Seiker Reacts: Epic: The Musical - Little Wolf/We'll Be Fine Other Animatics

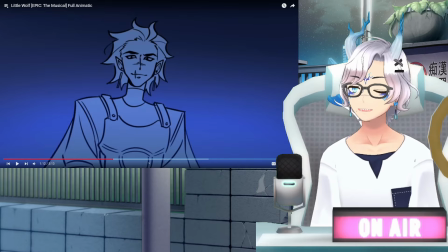Yeah, that's so fun. Holy shit. That's actually really good. And I like that, okay, Dufit Box actually does something nice with Athena, kind of portraying her more as a bit more scarred. Showing, you know, because she is a goddess of war like Ares. So it's nice to kind of portray this that like she has a bit of scars, but it makes her look a lot cooler, you know?
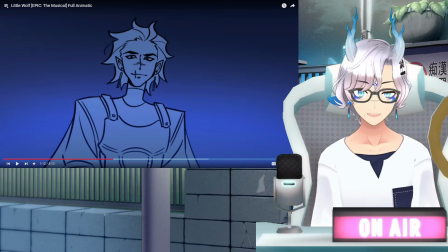Scars can make someone look cool or they can make them look threatening or scary. It all depends on, like, how they're used, how they're portrayed, right? Like, say it like this. A thin scar over the bridge of the nose and over the mouth can make someone look a lot cooler.
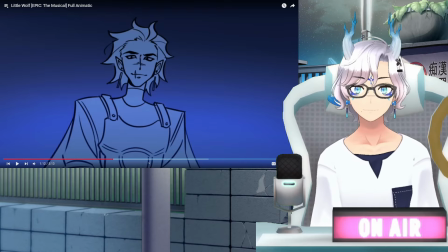A ragged scar over the eye, like Antinous, can make someone look more intimidating. Or, like, you know, basically it's all on how disfiguring the scar technically is. Is it kind of like a clean, slight thing that it can add to the features? Is it kind of rugged and rough? It can make them look intimidating. is that outright disfiguring to the point it reshapes the entire face
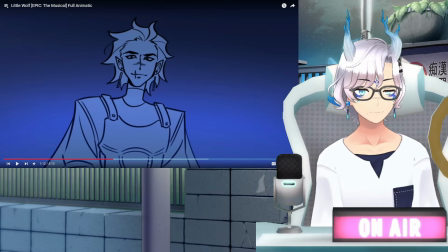that's how you get shit like Two-Face and Batman scars are a very good little like storytelling device for a character's appearance where it gives kind of some flair to an otherwise normal looking face and I do like this look also kind of leaning into the inhuman aspects a bit by giving Athena pointed ears instead of normal ones or like once you had her helmet on you obviously had like the uh
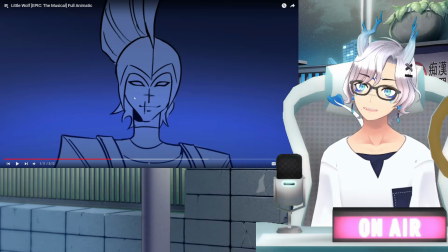the blank eyes obviously really nice really nice
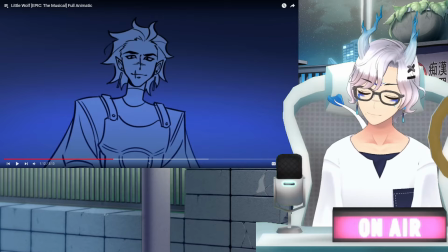and again that's a good transition effect freaking removing the helmet as if she's just slicking back her hair instead oh that's so good
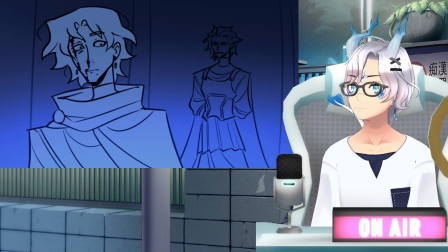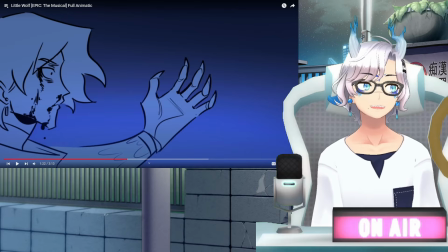oh but look at that oh that's another good thing i like again i like seeing the different art styles and how they like add some kind of the animalistic features here so like for example like um with freaking wolfie the witch or some others like i think gg does it too where they
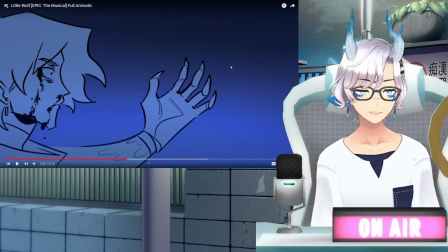make athena look kind of owl-ish, right? They make her features kind of bird-like. Her face especially kind of mimics that of, like, a bird and its beak, and Owl's face specifically. But here, I like Duva giving her talons, giving her claws instead. That's actually really fun. That's a really fun take on this, giving her claws. Ooh.
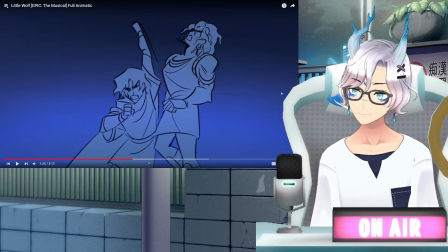Ooh. Wait, let's dial back to the face.
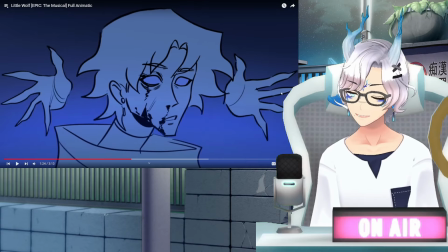Yeah, that's a fun way, like, as a Shoman Athena putting in the influence on... Ooh, Doobin' Box is so good.
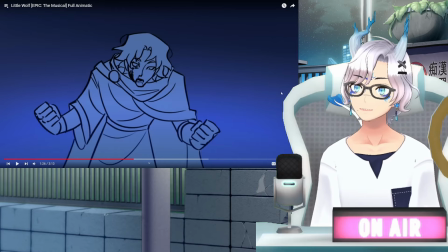also okay okay i want to talk about that little sequence too with the impact frame obviously okay let's dial that back yeah
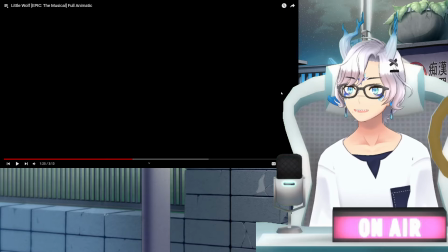so again the impact frame i like how it's two here though so you have the cut out and then you have the hit yeah so we have like two here so you have like the show then you have the impact and
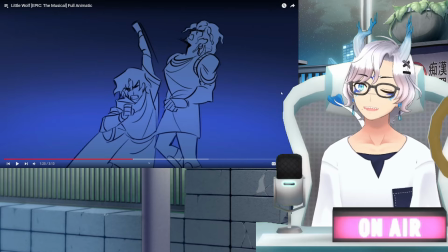then it shows them wait and i like telemarkus's face there it's all scrunched up and like which shows that he kind of just went off instinct and maybe in this case with the interpretation here athena kind of influenced him how he moved a little bit
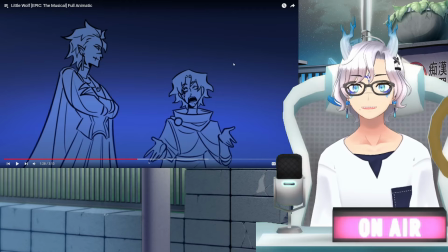i love every interpretation oh geez i i remember i saw the canon animatic from the live stream where like the how did i do that was just as funny but also the i don't know oh that i'm gonna have to show that one and talk about it because it's so funny when we get to when i react to the livestream, I'll do that one next.
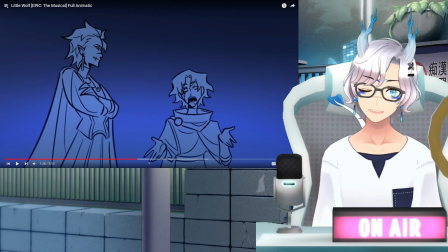And, uh, just to kind of state it here, I probably won't, mostly just because it was delisted, so I won't talk about the Thunderbrunner livestream, because if it's not available, then I won't watch it. Simple as if it's, like, not something that Jorge has opened on the channel, then we won't talk about it. In case of things like animatics, obviously these are fan-made and different yada yada.
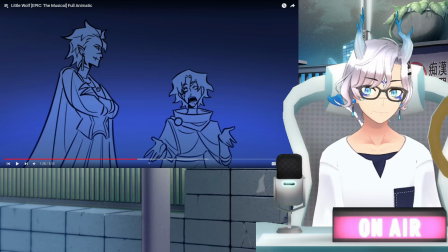So, if I do react to anything from the livestream, it'll definitely be from Jorge, the actual VOD that Jorge has on his channel, so. Just to keep that it just to keep that noted